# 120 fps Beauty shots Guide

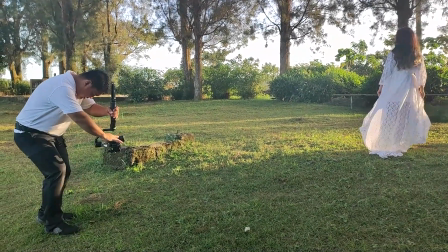0s This time, ma'am, babae lang ang kamay. On my cue, dito pa tayo ng dahan-dahan. Dito tayo. Okay, 1, 2, 3, go up.
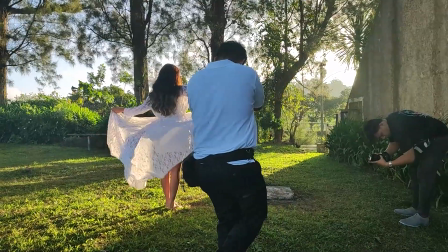7s
In this video ay gusto kong magturo ng ilang mga sample ng beauty shots.
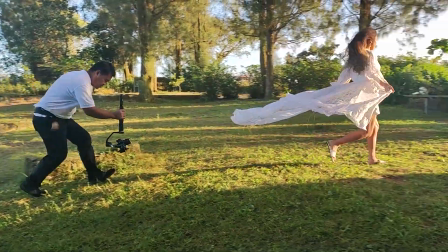11s
Yung mga ganitong beauty shots na outdoor ay nagawa ko na dati, so hindi ito talaga yung papakita ko.
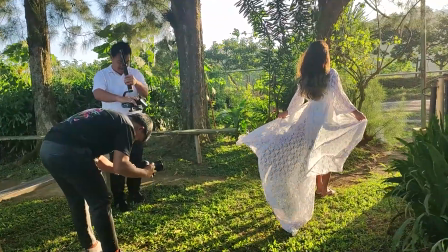17s
Ang ituturo ko ngayon ay yung mga beauty shots na pwede mo makunan indoor sa loob ng kwarto ni bride or saan man basta nasa loob ng bahay.
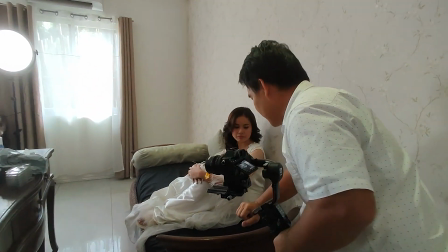25s
At gagamitan natin ito ng mga prism. Madalas mo itong makikita na nakasabit sa mga chandelier or pwede na rin yung mga piece of glass or kahit na anong medyo transparent or kumikinang. Itong prism na nandito, madalas ginagamit ko talaga siya. Dinidikit ko lang sa dulo ng lens. Pero this time, gusto ko siyang gawing color yellow. So, babalutan ko lamang siya ng balat ng yema.
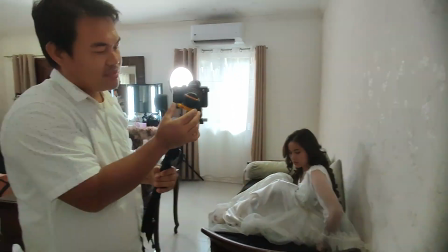45s
Ganito itsura. Pag binalutan ko siya ng balat ng yema, magiging yellow yung flare na ma-achieve natin.
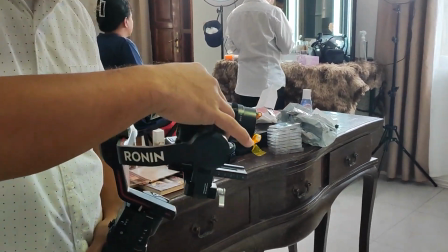52s
Pero warning lang, huwag naman lahat ng shots na kukunan nyo kakabitan nyo ng flare na ganito.
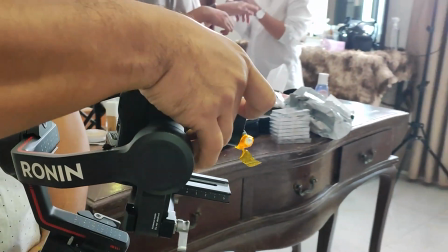57s
Hindi rin maganda. Meron lang mga specific na shots na gusto kong ma-achieve kaya ko to ginagamit.
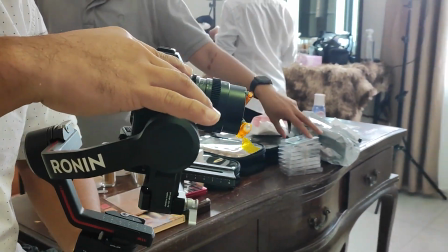62s
So, huwag tayo masyadong mag-rely sa mga flare na to. Ang importante dito, yung movement ng subject mo, yung movement mo at tamang paggamit ng mga gears na meron ka.
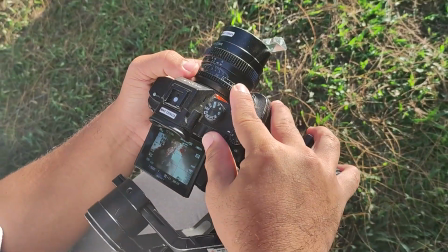70s
And before we start, ang vlog na ito ay hatid sa inyo ulit ng Alloy Films.
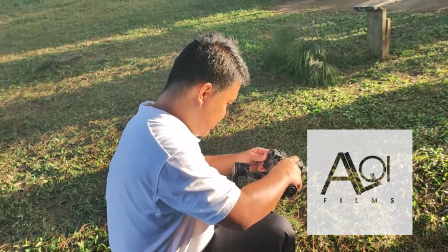75s
So, simulan na natin.
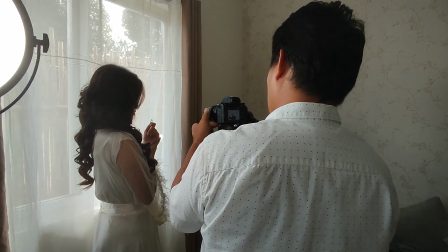79s
Sa video na to, lahat ng shots na gagawin natin ay 120 frames per second.
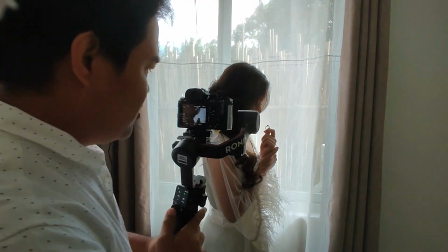84s
Kaya kung ang camera nyo ay medyo mas mataas pa sa 120 frames per second, sigurado mas maganda magiging resulta ng mga ganitong shots.
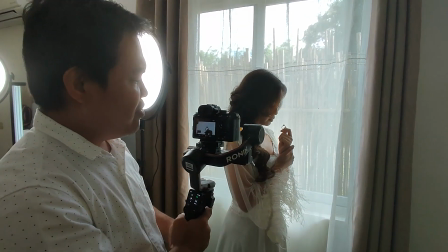92s
Pero in my case, sapat na yung 120 frames per second. At yun din lang ang kaya ng Sony A7 III.
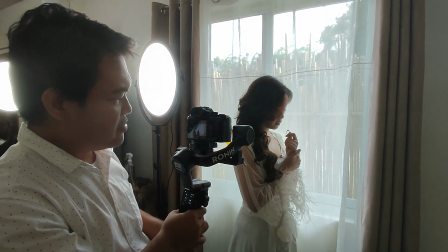98s
Paborito ko palagi yung mag-shoot sa harap ng bintana. Sa beauty shots na to, kukunin ko lang yung movement ng kamay niya habang hawak niya yung singsing.
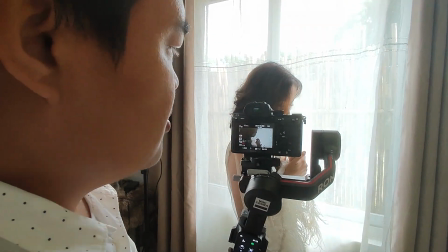106s
Kasi kapag malapit sa bintana, mas nakakita ako ng background na puti or yung medyo against the light ng konti.
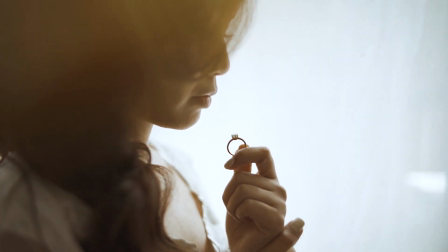113s
Parang mga ganito. And also sa editing, yung speed or duration niya, ginawa akong 20% lamang.
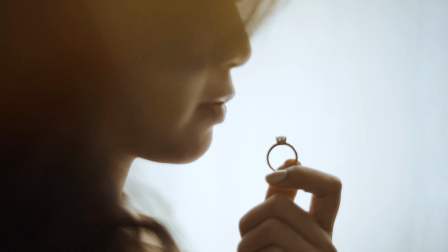120s
At ganito yung kanyang result. Kung mapapansin nyo, minimal lang talaga lahat ng mga movement ni Bright dito.
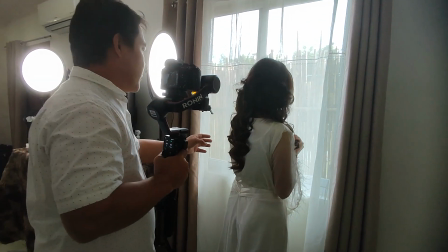127s
Dahil yun yung goal ko sa mga shoot na ipapakita ko ngayon. Konting movement lang lahat.
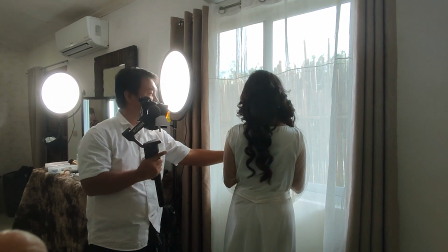131s
Hindi kagaya nung pag nasa outdoor tayo, pwede tayong tumakbo, pwede tayong umikot, or kahit na anong mas malaking mga movement.
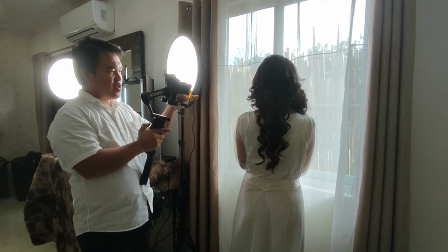137s
Ang ginamit kong lens sa shot na to ay 35mm, pero I suggest kung meron kang 85, mas okay kung 85mm yung gagamitin mo,
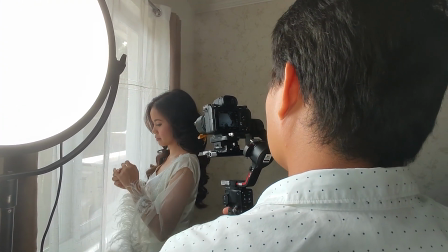145s
lalo na kung 1.4 or kahit 1.8, and the best talaga mga 85 sa mga minimal movement na kagaya nito.
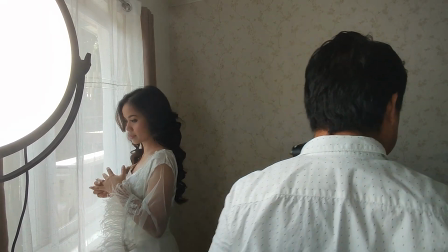152s
Konting galaw lang, pwede na. Ngayon ay alis naman tayo sa bintana para magamit naman natin yung ibang mga props na pwede natin gamitin.
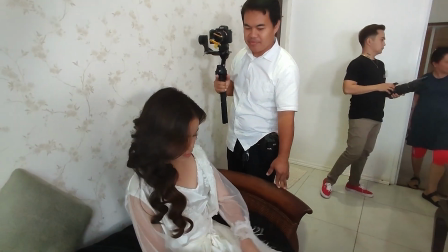160s
And this time, nakita ko na may potential itong upuan na to para dito ako mag-shoot ng ilan pang mga clips na kailangan ko.
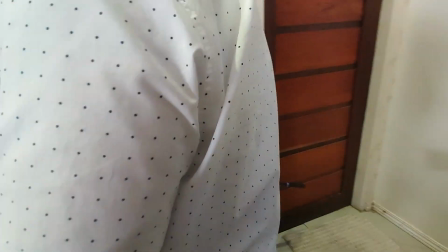168s
So, pinaupo ko na halin si Bride. So, again, ang goal ko dito, konting movement lang.
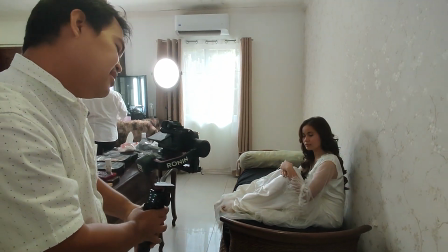172s
So, kukunan ko yung movement ng kamay niya na iniyakap niya ng konti sa tuhod kasama na rin yung konting galaw ng head.
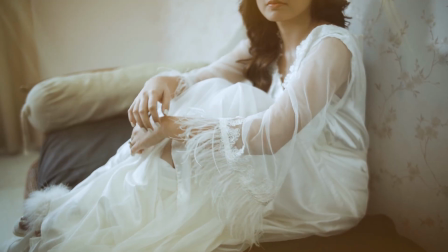178s
Habang nag-glide na ko ng konting movement rin pa kanan. Sa shots na to, kitang-kita talaga yung gradient ng yellow sa taas at saka sa baba.
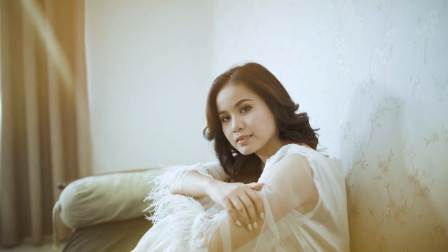187s
Ewan ko lang, pero gustong-gusto ko siya, nagmumukha siyang parang may tama ng liwanag or yung color yellow niya.
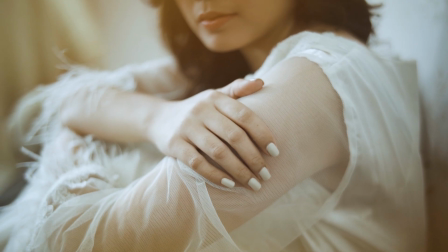194s
Yung effect is parang may sunset na flare na tumatama mula sa kanyang likuran.
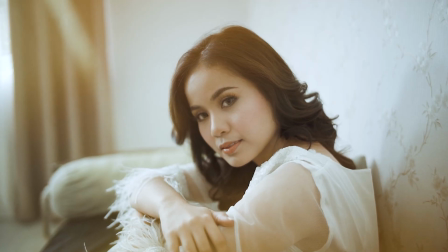200s
And also, ang secret sa mga pose na to is yung nakapose na naman talaga siya, dinadagdagan ko lang siya ng konting movement.
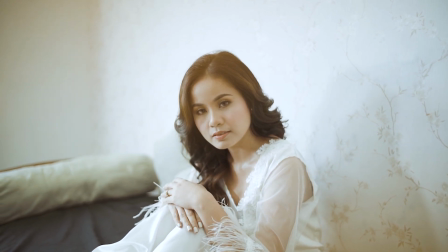208s
Siyempre, video to, dapat lagi tayong may movement. Regardless kung malaki or maliit.
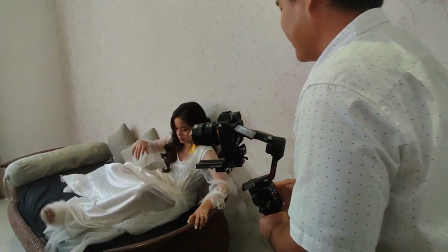214s
At kung ikaw ay isang photographer at medyo marami kang alam ng mga posing, pwede mong ma-adapt yung mga posing na to sa video.
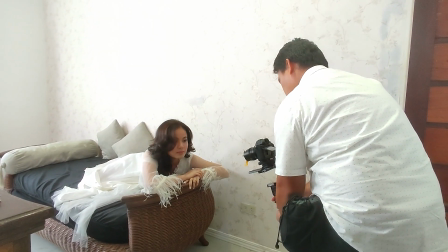221s
Lalagyan mo lamang ng movement.
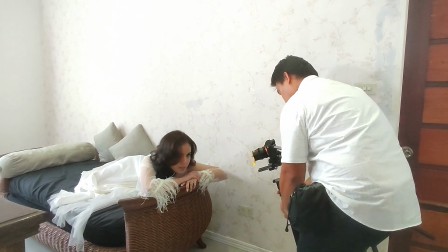223s
Kumbaga parang naka-pose na si bride na parang photo and then dadagdagan lang ng head movement para maging video.
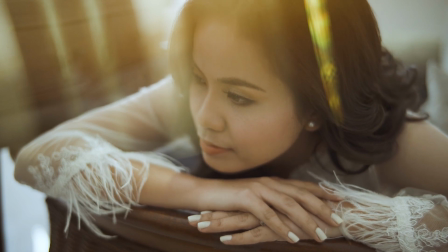231s
Ganun lang. And pwede mo na rin isabay yung mga galaw ng kamay. And dahil nga super slow-mo siya, kahit konting galaw lang, nagiging mahabang clip na siya.